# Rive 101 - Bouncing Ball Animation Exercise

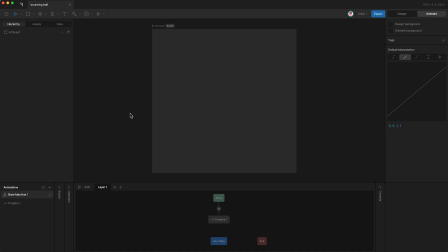Now let's use our brand new skills to complete a classic animation exercise. First off, I'm going to create a circle, turn it white, and I'll move it into the center.
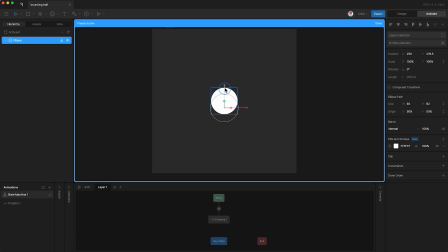Then I'm going to tap Y and move the origin down to the bottom center, and tap Y again.
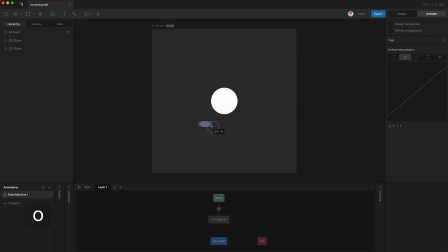Now I'm going to draw another circle, change it to black, call this shadow and move it below the other circle and I'll call this one ball. Then I can move the shadow into place underneath the ball.
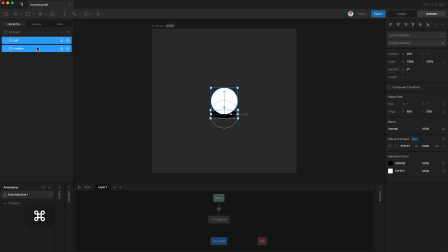Now I'm going to put both of these layers into a group and I'll call the group root. Then I can move the root down near the bottom center. Okay, let's start animating.
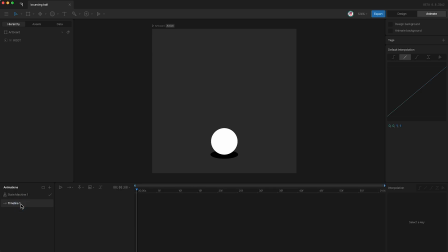The first step is, of course, to open our timeline, and I'm going to change it to a loop. Next, I'm going to open the root group and highlight the ball, and then go over here and set a Y position keyframe for the ball. Then I'm going to move forward to frame 20 and create another Y position keyframe up here.
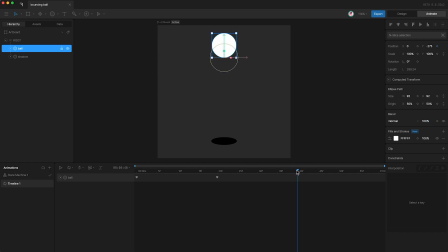Then I'm going to move forward to frame 40 and copy and paste the first keyframe. I can tap U to show all existing keyframes. Next, I'm going to move the playhead to the beginning again, highlight the shadow, and I'm going to animate the shadows scale.
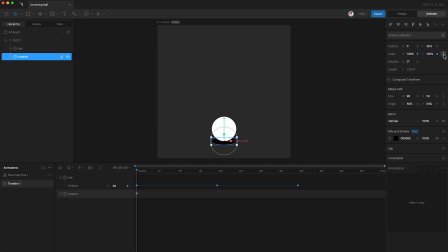And I'm going to make sure that these are linked. So now I'll move the playhead to frame 20, and I'll change the scale down to 60%. Then I'll move the playhead to frame 40, and I'll copy and paste this first scale keyframe. so when I
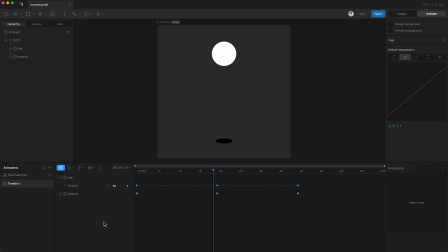press play the animation looks like this awesome now let's add some interpolation and what I'm going to do is add the exact same interpolation to the position and the scale so for this first
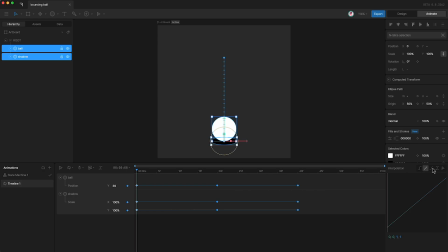set of keyframes I'm going to go over here and set the interpolation to cubic and as you know the default setting for cubic starts off slow speeds up and then slows down We don't want this. When a ball launches off the ground, it starts off fast and slows down as it gets to its highest point.
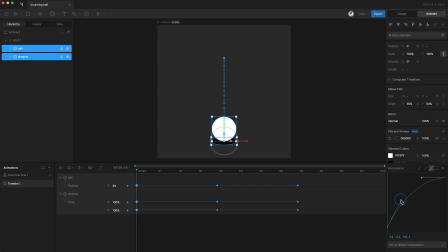So we need to change the shape of this interpolation curve to something like this. It starts off fast and slows down. Next, I'm going to highlight this set of keyframes, which is when the ball is at its highest point and is about to reverse direction
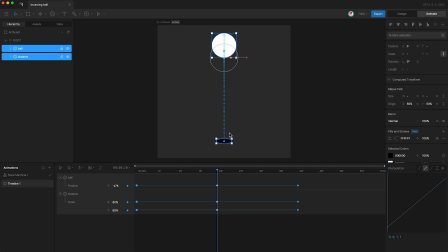and fall towards the floor. so I'll set the interpolation to cubic once again, but we'll do the opposite shape. We'll start off slow, and then speed up. Now the animation looks like this.
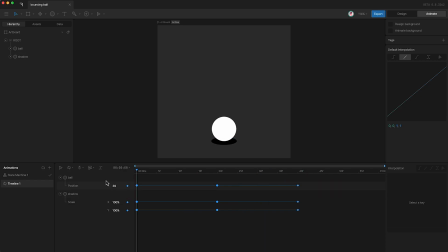The final thing we're going to do is add some squash and stretch to the ball, and we're going to do this by animating its scale properties. And we're going to need to animate the X and Y scale properties separately, so don't forget to unlink them like this.
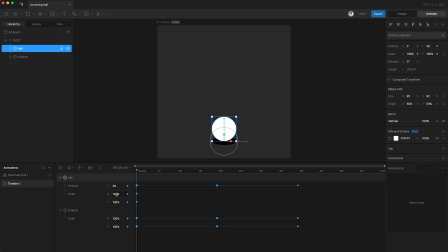Next I'm going to go down to the timeline and because the ball is launching itself off of the floor I'm going to make it skinnier so 80% and taller by the same amount so add 20%. Next I'm going to go forward to frame 10 and change these numbers back to 100% each.
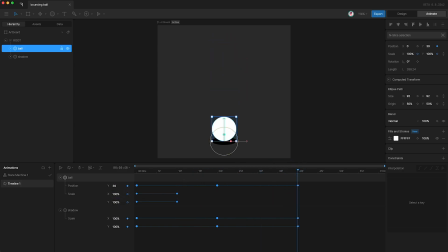And now let's go forward to the final frame where the ball is just touching the floor again, and we're going to stretch the ball out to the same amount as it was at the beginning. And of course, now that the ball is touching the floor on this frame,
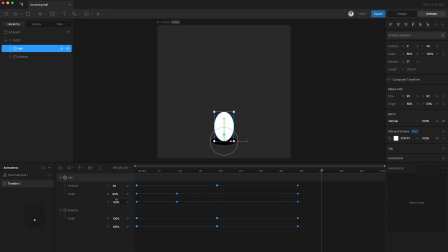the impact of hitting the floor means that it will probably squash down like this. And then on the last frame, it will probably stretch back up like this.
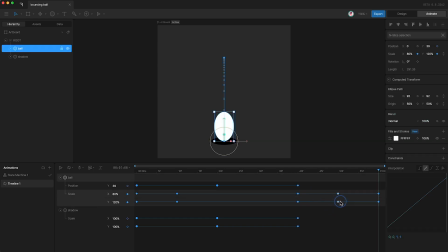I'm just going to nudge these keyframes between this set of keyframes and this set of keyframes. So everything is equal.